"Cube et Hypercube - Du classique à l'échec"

Ah, l'horreur. Un jour, je me lasserai d'en parler. Mais pas aujourd'hui. Aujourd'hui, on va parler de deux films.
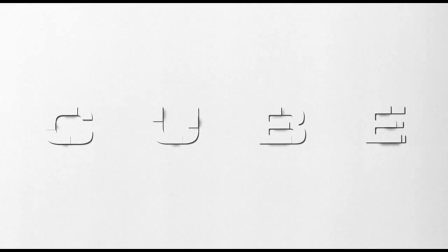5s
Le premier, c'est The Cube, un film que l'on m'avait vendu comme étant une perle cachée du cinéma d'horreur, un film trop méconnu vu son génie.
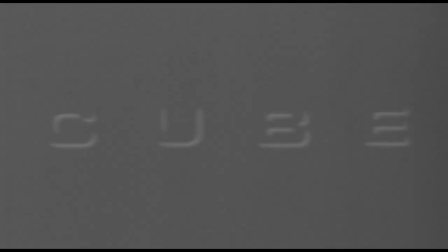11s
Spoilers, je pense pas que ce soit un chef-d'oeuvre, mais ça reste un très bon film.
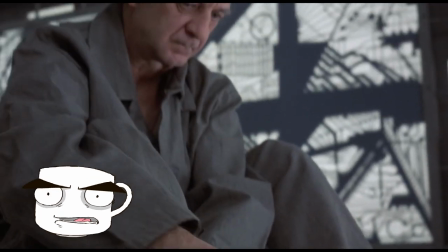20s
Cette personne se retrouve enfermée dans un cube géant dont les pièces renferment parfois des pièges mortels, parfois rien.
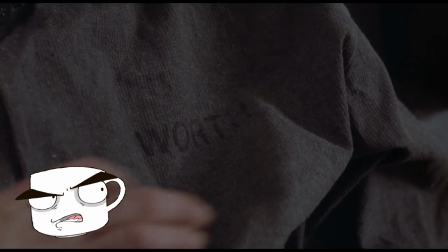25s
Ces gens n'ont aucun lien entre eux, ne se souviennent pas comment ils sont arrivés là et surtout pourquoi ils ont été emmenés ici.
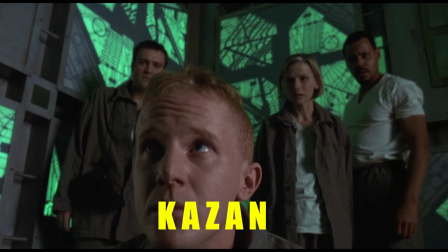30s
Un flic, un roi de l'évasion, une médecin, une étudiante, un ingénieur et un autiste, le septième prisonnier meurt dès les premières secondes du film histoire de bien mettre l'ambiance,
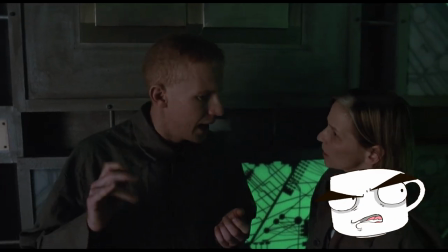38s
chacun possède une capacité ou des informations qui leur permettrait de s'en sortir tous sains et saufs s'ils arrivaient à travailler
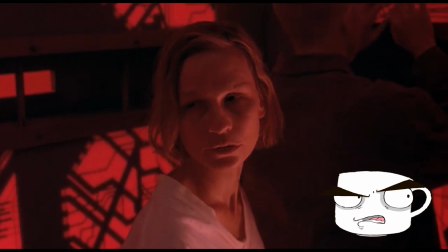42s
ensemble. Ce qui, vous vous en doutez, ne sera pas le cas. Les personnalités très réalistes et pleines de défauts de chaque prisonnier vont finir par se confronter et... et ben foutre la merde.
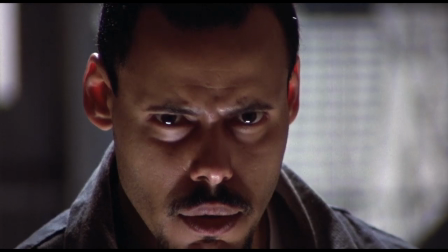51s
Pour la suite de la décortication, il va y avoir du spoil dans tous les sens.
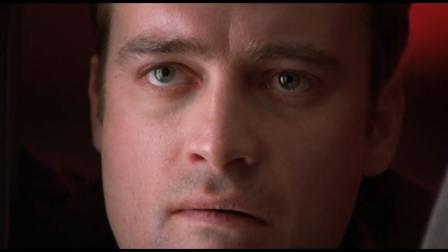54s
Et même si le film n'est pas la gemme cachée du cinéma d'horreur, la pépite parfaite qu'on m'avait vendu avant que je le voie, il vaut largement votre visionnage.
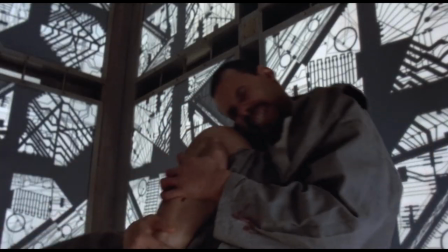60s
On est face à un bon vieux film qui a un concept précis et qui le suit jusqu'au bout sans s'éparpiller dans tous les sens comme on le voit souvent dans le cinéma actuel. Un film avec le budget d'un pot de beurre de cacahuètes, de trombone et beaucoup de café, mais qui sait utiliser ses limitations pour développer le mystère qui plane autour de son univers.
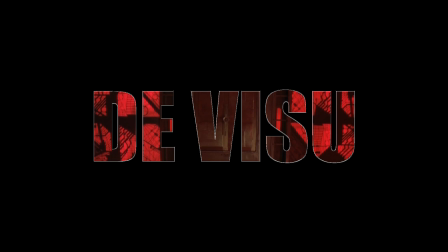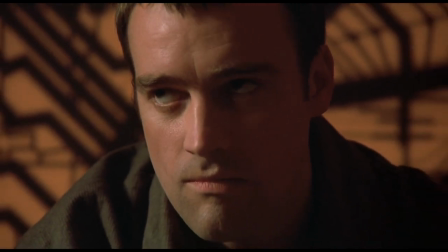80s
Cube et très sombre C'est pas une métaphore là con hein, ce film est très sombre, littéralement les seules lumières visibles viennent des murs qui sont recouverts de design futuriste façon circuit imprimé.
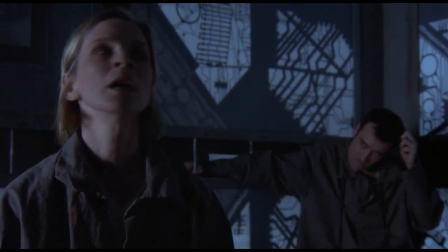89s
Chaque pièce est d'une couleur différente, alors ça j'avoue j'ai pas trouvé de signification, y'a pas de couleur qui signifie le danger ou d'autre la sécurité par exemple.
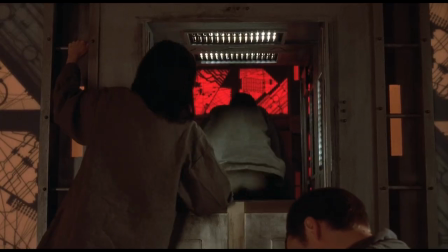96s
La seule explication que je puisse trouver est finalement plutôt technique.
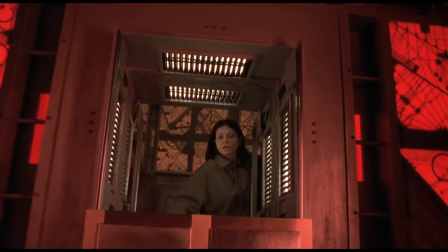98s
Vu que le décor dans lequel a été tourné le film était composé de deux pièces, il fallait pouvoir différencier les pièces où sont les personnages et les pièces où ils vont.
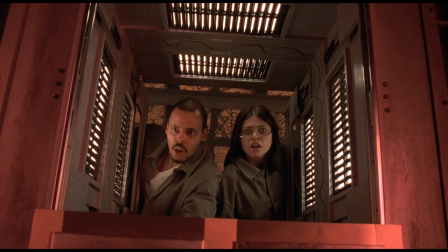106s
Et le meilleur moyen de rendre ça clair pour les spectateurs, eh ben... c'est les couleurs.
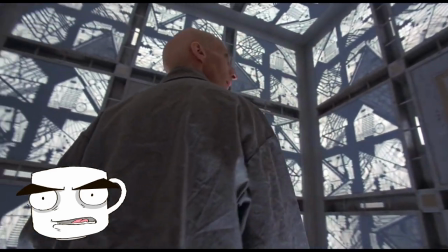110s
A part ça, ce que j'aime beaucoup et qui rajoute une grande partie du mystère qui entoure le film, c'est le fait qu'il n'y ait absolument aucun indice visuel en rapport avec le monde extérieur,
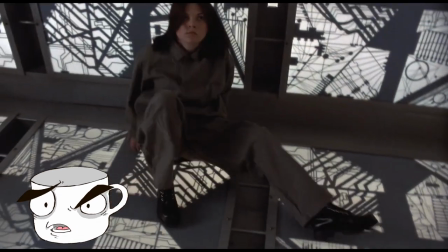117s
à part les lunettes de Leaven, les personnages ont été dépouillés de tous leurs biens, y compris leurs vêtements.
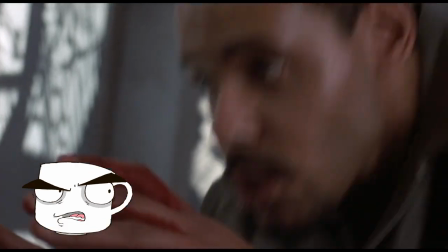122s
Et à absolument aucun moment on ne sort du cube, aucun flashback ni scène que les personnages ne pourraient pas voir, on est collé au cul des personnages du début à la fin.
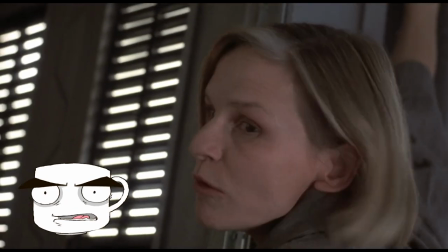129s
Ce qui donne cette impression que le film pourrait se passer aussi bien dans les années 90 qu'aujourd'hui, et qui du coup permet à Cube de ne pas forcément vieillir autant qu'il aurait pu.
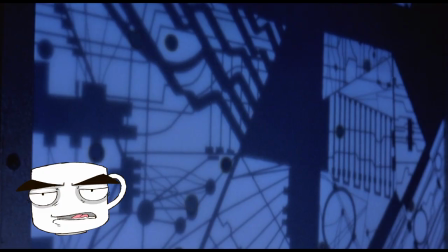136s
Bon, certains effets visuels piquent un peu les yeux, mais ils sont montrés assez rarement donc ça passe. Bon, il y a un truc qui a très très mal vieilli par contre, c'est la VF.
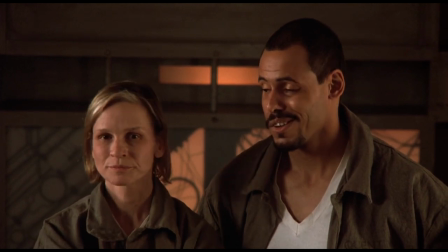144s
Autant les VF pré-année 2000 en général je les aime bien, autant celle-là je peux pas la recommander.
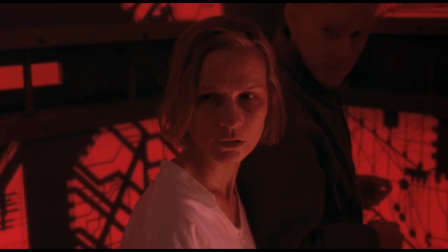149s
Déjà que les acteurs du film surjouent un peu pas mal beaucoup, le surjeu du doublage rend le tout très... pas la joie.
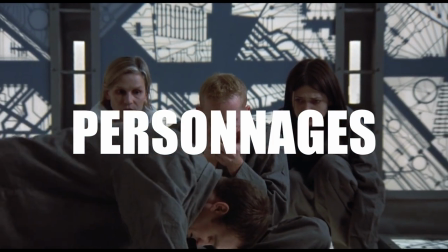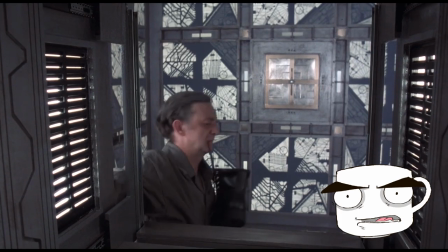162s
Cube est en réalité une allégorie d'une société à petite échelle. Chaque personnage représente un archétype de personnalité que l'on retrouve partout dans la vraie vie.
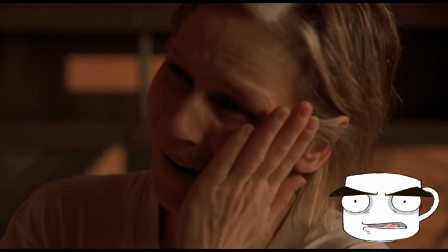169s
Quentin est le mal alpha violent et égocentrique, Holloway est empathique mais trop sensible et parfois paranoïaque,
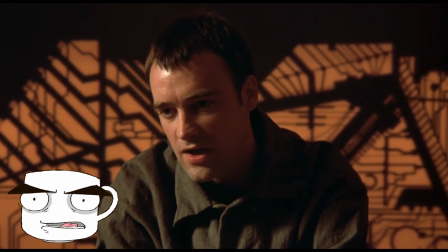174s
Worth est l'éternel nihiliste qui ne trouve aucune raison d'avancer sans pour autant accepter la mort,
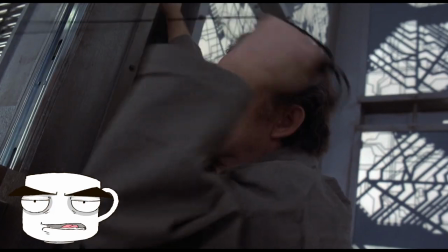179s
Leaven est son intellect impressionnant malgré son âge, Ren le criminel bourrui aux ressources accumulées avec le temps,
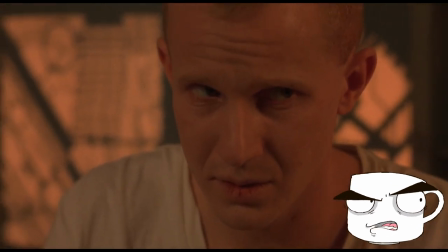184s
et Kazan l'autiste qui passe pour l'idiot mais qui possède un talent irremplaçable, et qui est le seul personnage sans opinion ni égo.
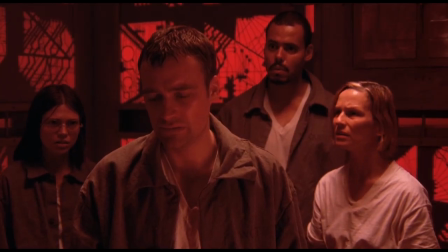190s
Ces personnages, sans aucun rapport entre eux, se retrouvent dans une situation de vie ou de mort, qui alimente bien évidemment les tensions de l'équipe.
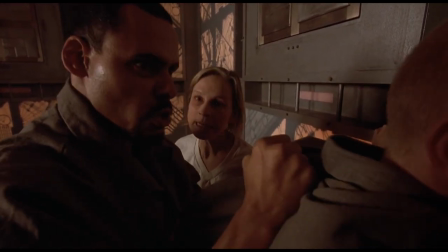195s
Chacun d'entre eux possède une qualité qui, bien utilisée, réunisse toutes les conditions pour qu'ils sortent tous du cube sain et sauf.
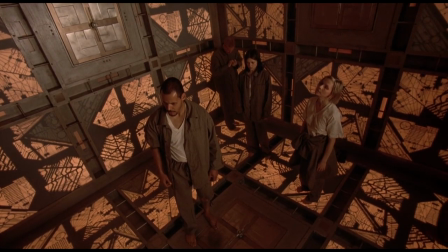201s
C'est l'égo de chaque personnage qui va mener à la mort de la grande majorité d'entre eux.
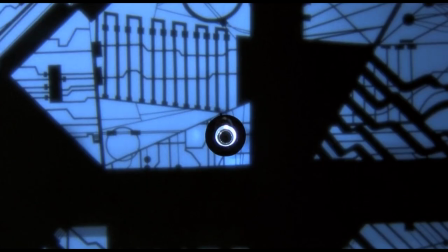204s
Y'a qu'à voir Ren, qui est convaincu dès le départ qu'il sait tout sur comment éviter les pièges, se fait tuer en premier, et c'est totalement de sa faute.
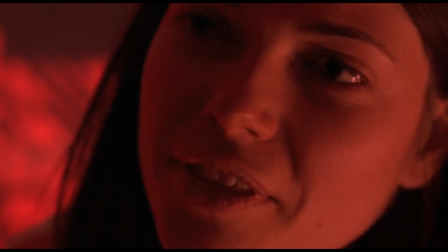211s
Holloway, en voulant aider tout le monde, se fait avoir par Quentin. Leaven, dans le même genre, se fait tuer dès qu'elle démontre une seconde d'espoir, osant imaginer s'en sortir.
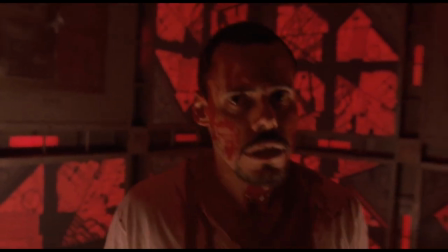218s
Quentin finit par se mettre tous les autres à dos lorsque ses tendances violentes ressortent petit à petit.
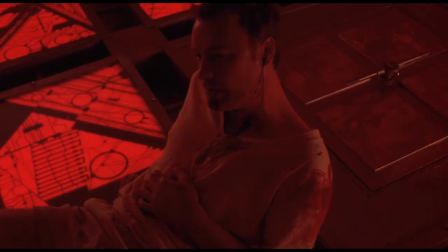222s
Worth est le seul qui décide volontairement de mourir, afin de permettre à Kazan de s'échapper, trouvant enfin une raison pour agir, une raison pour mourir.
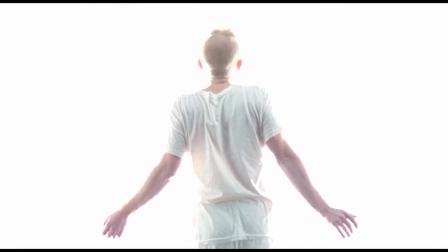229s
Kazan est le seul personnage qui ne montre ni ego, ni aucune opinion sur le cube, les membres de l'équipe ou la situation, et il est le seul personnage à s'en sortir.
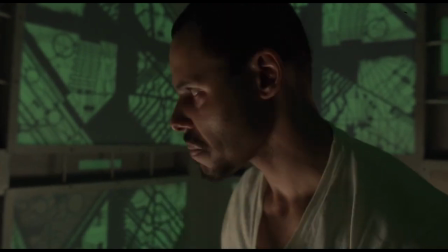238s
Chaque personnage est construit avec une face positive de leur personnalité, une face négative révélée au fur et à mesure de l'histoire, et un défaut principal qui les mènera à leur perte, à l'exception de Kazan.